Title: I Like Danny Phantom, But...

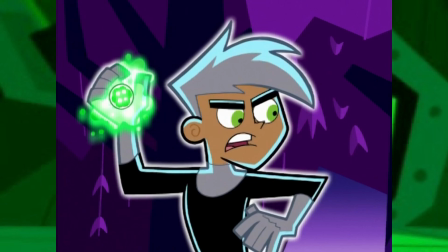That should be clear by it being a very traditional teen superhero story.
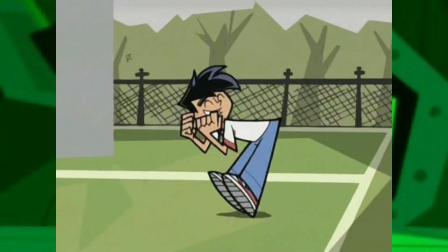The most it does to differentiate itself from the norm is by whipping out the usual Billionfold tropes, like subversive humor and cheesy gags.
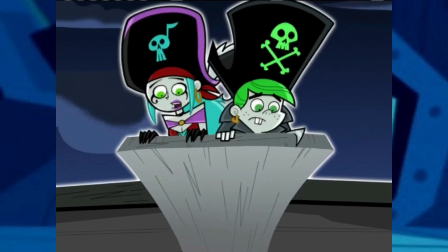Not a lot of shouting though. The voice acting is quirky, but not as cartoonish as before.
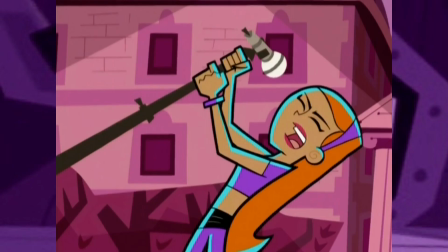Stylistically, another small difference is with the music.
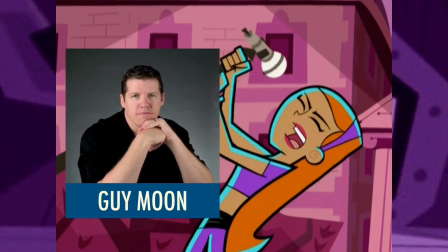Guy Moon is the composer once again, and while his approaches to background and jingle composition haven't changed, the instruments certainly have.
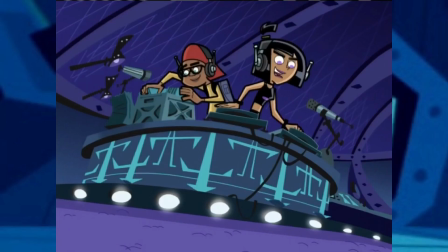The Fairly OddParents had big band music, and Danny Phantom is more electronic with the occasional rock tune.
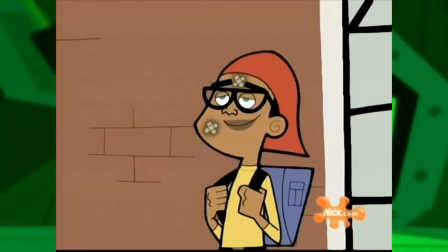The animation style and design work of the former show is also heavily borrowed,
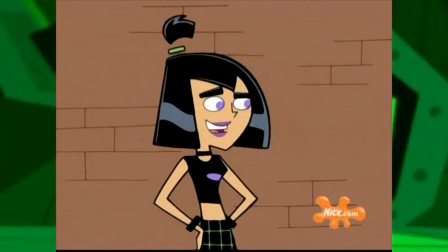but again, manages to add little accents here and there.
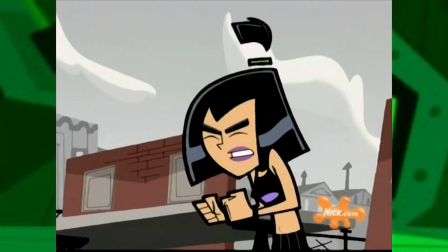For one, the colours of Amity Park are usually a little dull, whereas Ghosts and the Ghost Zone are very saturated,
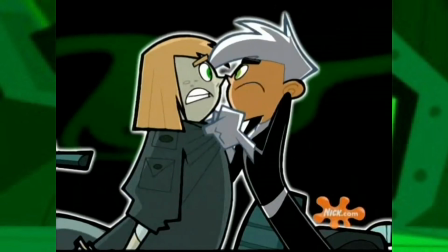providing a clear contrast and letting you know which is more normal and which is more exciting.
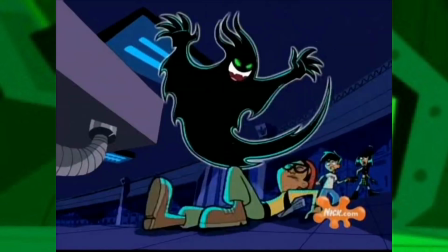Overall, the colour palette is much darker, but makes up for it with more intense use of lighting and shading effects,
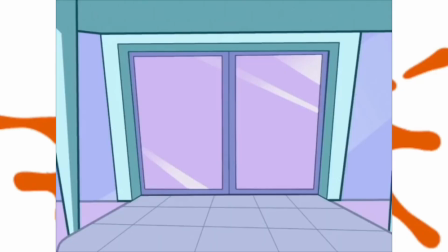which I think best fit this story and made it stick out, compared to when they employed these effects on the Fairly OddParents when it was revived.
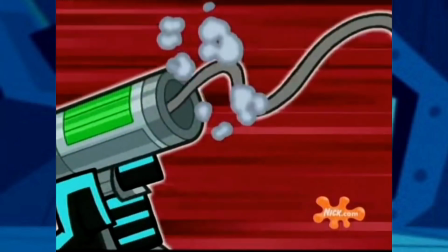It didn't look right. And for an action show by a recently established animation studio, the fight scenes look really dang good,
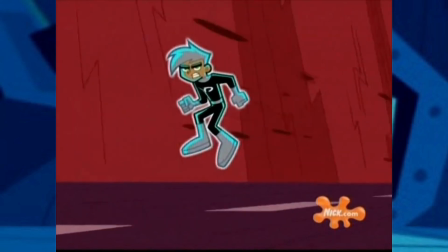and they're never afraid to try a cool camera effect or push for a surreal feeling.
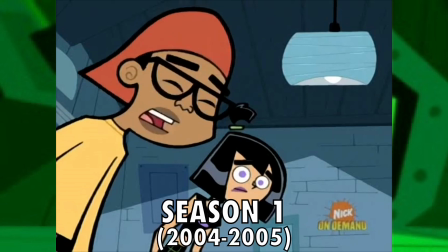What's going on? You passed out. We took you home. You've been asleep for 4 days.
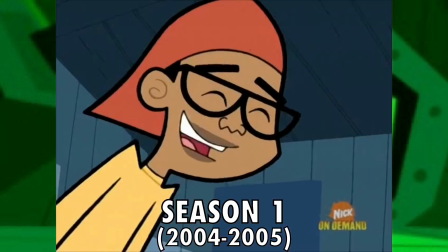4 days? Nah, it's only been a couple hours.
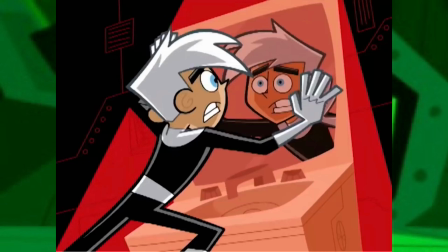The show kicks off shortly after Danny gets his powers, as explained in the rap song that I love, but I would have preferred the prototype theme song.
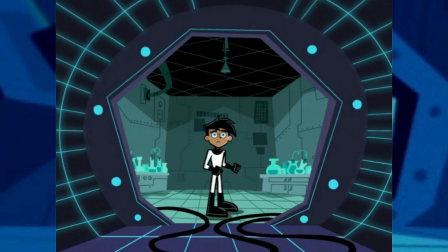But since the one we got already does a good enough job explaining the show, we don't get an origin story until next season.
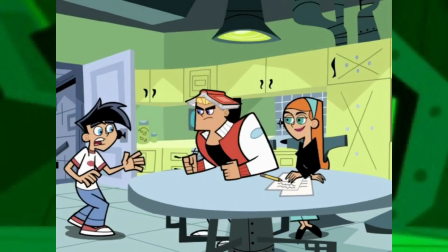You're thrust into the teen angst headfirst. Fenton still has to deal with family drama and trouble at school,
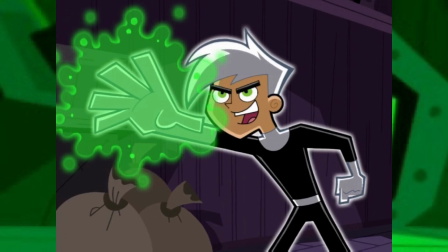while understanding his newfound abilities and facing off against dangerous ghosts and making Amity Park a safer place.
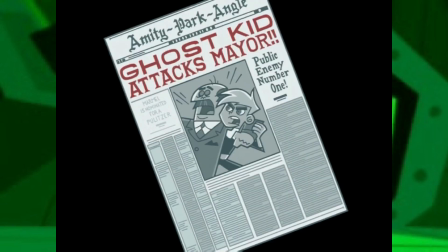He does that well for a while, but eventually Phantom's noticed by the media and framed as the real bad guy.
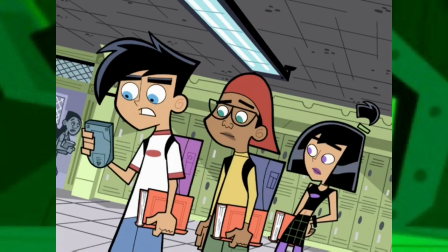Before that, a few people catch on to Danny's double life, Sam, Tucker, and Jazz,
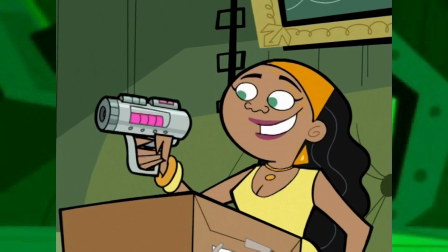and Valerie's convinced by Vlad that this ghost boy that destroyed her father's lab is evil.
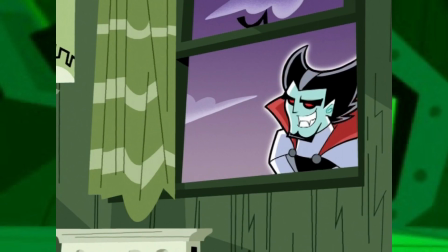The stakes raise at a natural pace as more responsibilities and conflicts are pushed onto Danny and his friends.
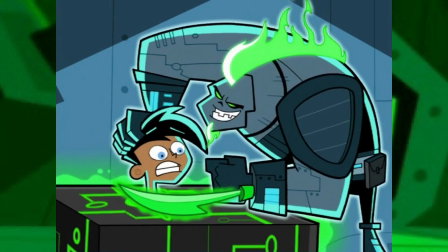Natural for the lives of any 14-year-old, I guess. Like any Season 1, a lot of the developments are setups rather than payoffs.
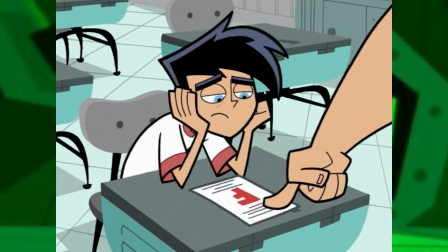Despite clearly being an action show, It didn't stray away from more down-to-earth struggles like failing an exam or freeing a gorilla from captivity.
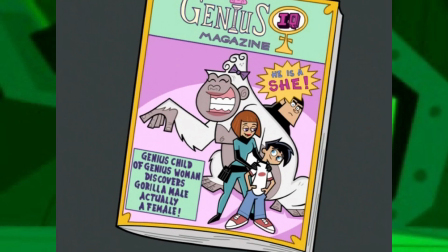While these problems aren't always juxtaposed with the supernatural elements,
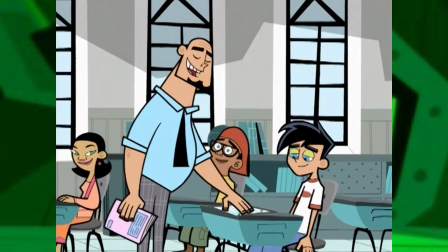they help in making a more relatable show if the ghost stories aren't what you come in for whatever reason.
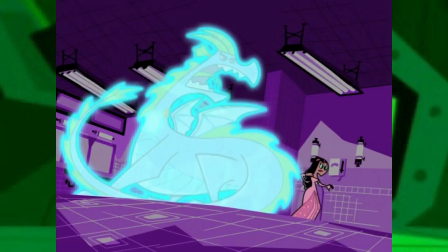Despite all the tension here, Season 1 is pretty softball compared to the later ones.
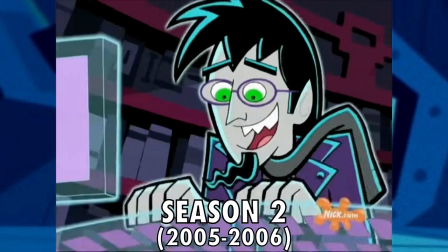I know! How about this? Young Danny thought quickly and picked up an orange. He threw it at Walker who...
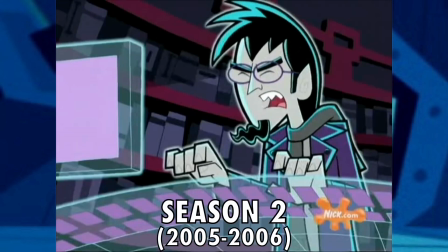Ah, crud! Nothing rhymes with orange!
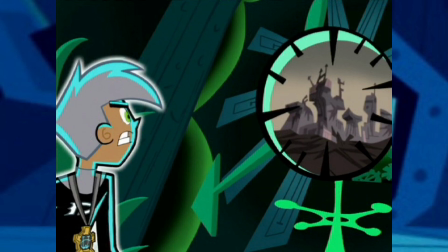Season 2 dramatically toned down the slice-of-life elements and took the show in a more dramatic, action-heavy direction.
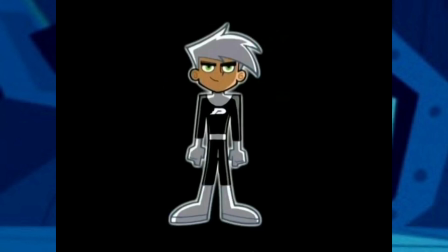Perhaps one of the biggest evolutions is that Danny Phantom's suit now has an emblem on it. It all seemed kind of empty before then.
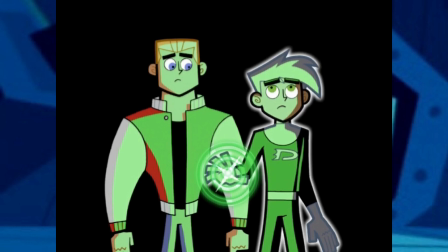The characters deal with more turmoil, their lives put on the line more often as they get forced into bigger, or in one case smaller, situations.
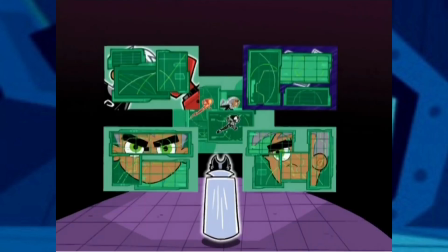This was the clear direction to go in, and for the most part it makes it my favourite season of the show.
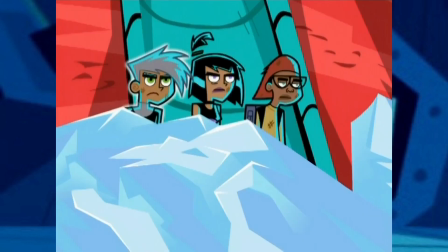They're really unwrapping all the potential they'd built up, and made a show that didn't just talk about teen angst, but talked to it.
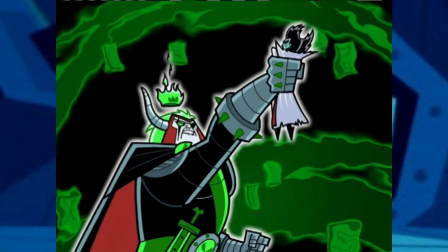Simple mishaps and choices of words can often lead to grave situations, especially in the TV movies they made this year.
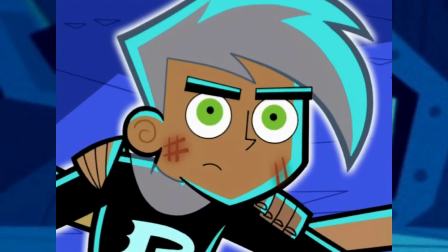Rainstorm, The Ultimate Enemy, and Reality Trip. Believe me, I'm talking about all of these in the best episode segment,
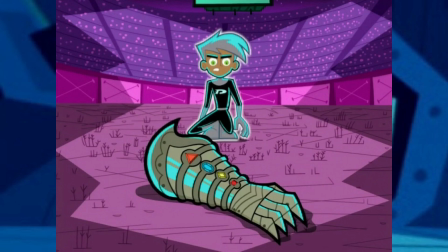but they have all the fun they can raising the stakes and bringing as many characters and ideas together as they can.